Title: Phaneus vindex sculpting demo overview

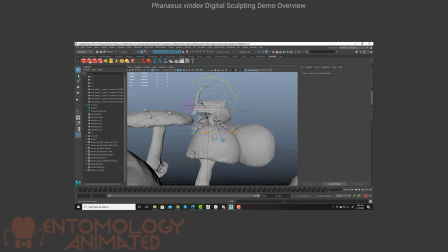12:28 So I added the mushrooms just because I wanted something nice for the beetle to sit on while the camera rotates around and takes its picture. I also have some lighting set up, kind of like a virtual simulation of what you find in a studio.
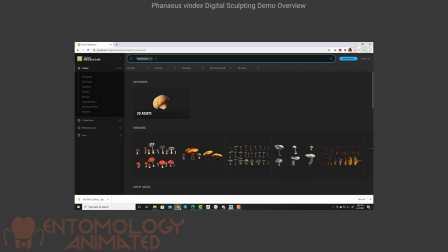12:41 The mushrooms came from a website called Quixel Megascans. So this is a service.
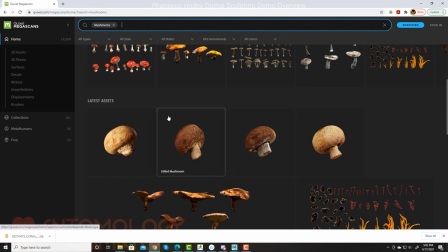12:46 These guys go around and they scan all kinds of different objects throughout the world.
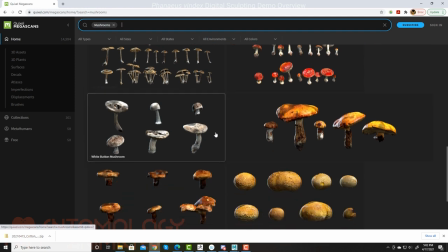12:51 And when you subscribe to this service, you can download these various models and bring them into a scene.
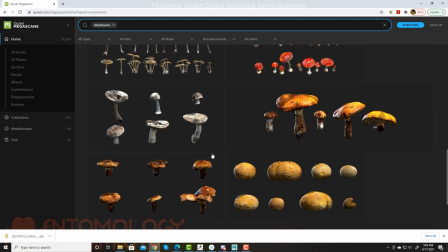12:56 It makes for a really nice natural environment. It's really cool stuff.
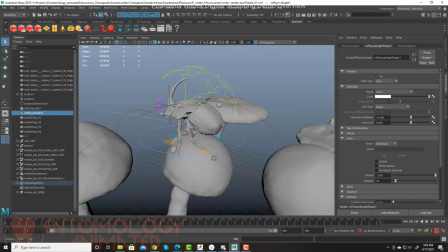13:02 I don't know the beetle likes to sit on top of mushrooms, but I'm guessing that throughout the day, the beetle must encounter a few mushrooms, and maybe one of them probably does sit on top of it.
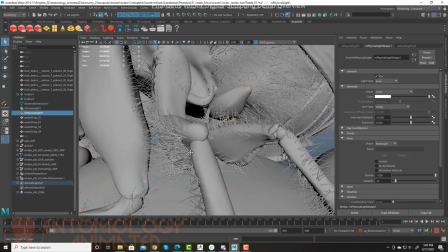13:11 Who knows, but I thought it'd make a nice, interesting image. I also added some simple water drops here, which are just spheres with a nice water shader applied to them,
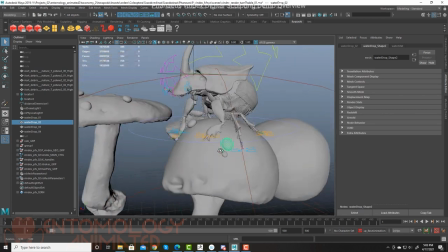13:20 and that helps give the scene a sense of scale, plus a little bit of more kind of visual interest.
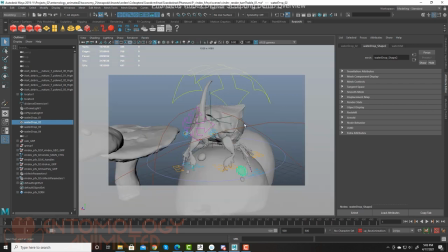13:27 So I set up a camera, which is kind of a virtual version of like a movie camera, and then with my light, my shaders, my mushrooms, and everything else, I have it into a scene and I can create a render by clicking on this button right here.
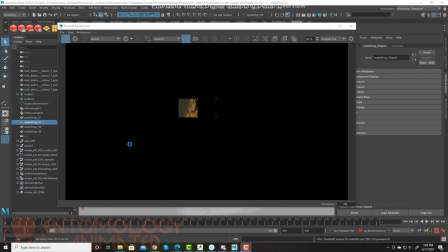13:40 And then the computer goes through the process of calculating the surfaces, the materials, how the light interacts with those surfaces, as well as other effects like depth of field blurring and some volumetric effects. Basically whatever I set up, just like in a camera studio, but it's all on the computer.
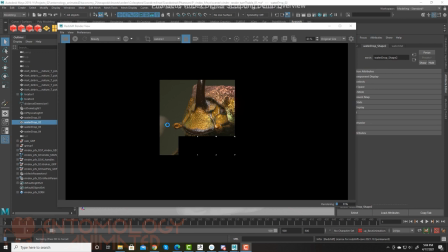13:58 I can create this very realistic portrait of our Rainbow Scarab Beetle.
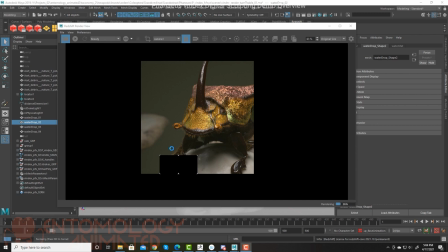14:04 The other advantage of course of this approach is that the beetle is now within my digital collection and I can use it for any number of other projects and it's also been rigged so I can animate it and I can basically make it do whatever I'd like it to do.
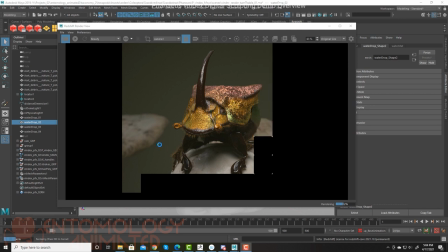14:19 One thing I've never gotten to on this particular project is wings. It's hard to believe that something like this actually flies around but it certainly does. So probably the next step when I return to this model is to add some wings and see if can actually animate the wings unfolding. So I think that's also a very interesting process to illustrate.
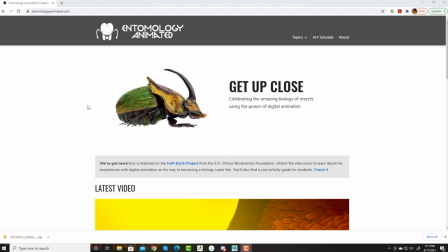14:38 I hope you've enjoyed this behind the scenes tour of my digital rainbow scarab beetle model.
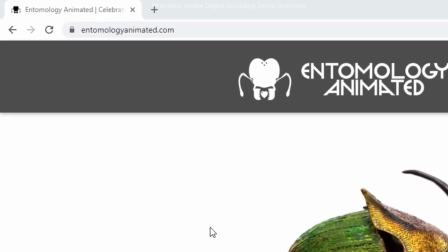14:45 You can find out more about how I'm using the technology to help educate the public on entomology on our website at entomologyanimated.
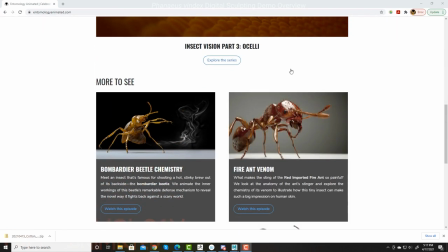14:55 There are also more videos, some that cover insect vision.
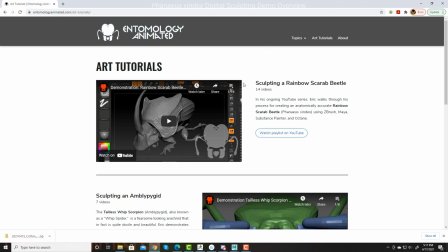15:00 I've also added some tutorials on the website through YouTube that offer a much more in-depth explanation of how I created this model as well as some others.
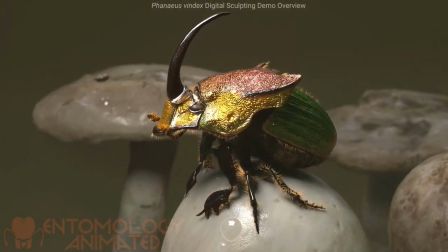15:13 So I've created some 15 or 20 different beetle models that I'm proud of.
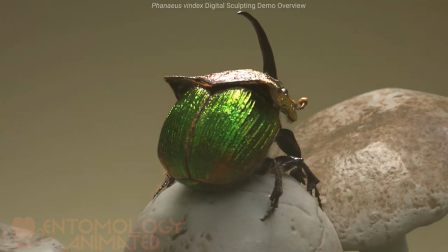15:17 However, there's an estimated some 400,000 species of beetles in the world, so I'm not sure I'll have time to get them all.
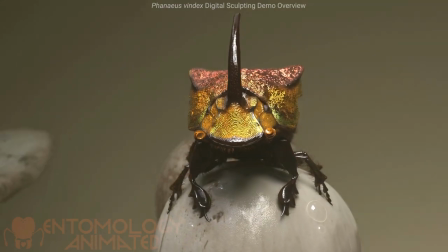15:25 If this approach to scientific visualization interests you, I highly recommend jumping in and giving it a try.
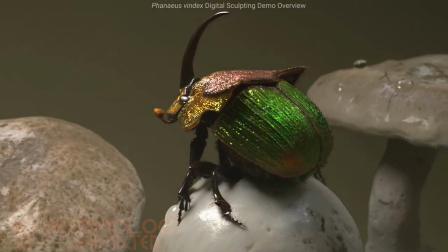15:32 There's a ton of great software out there. Some of it, such as Blender, is free to use.
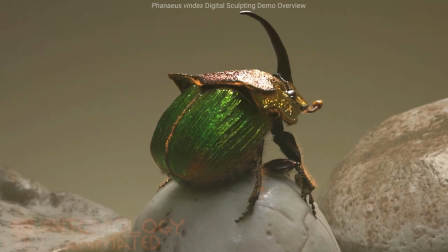15:37 I think you'll be amazed at what you can do as long as you're patient and curious.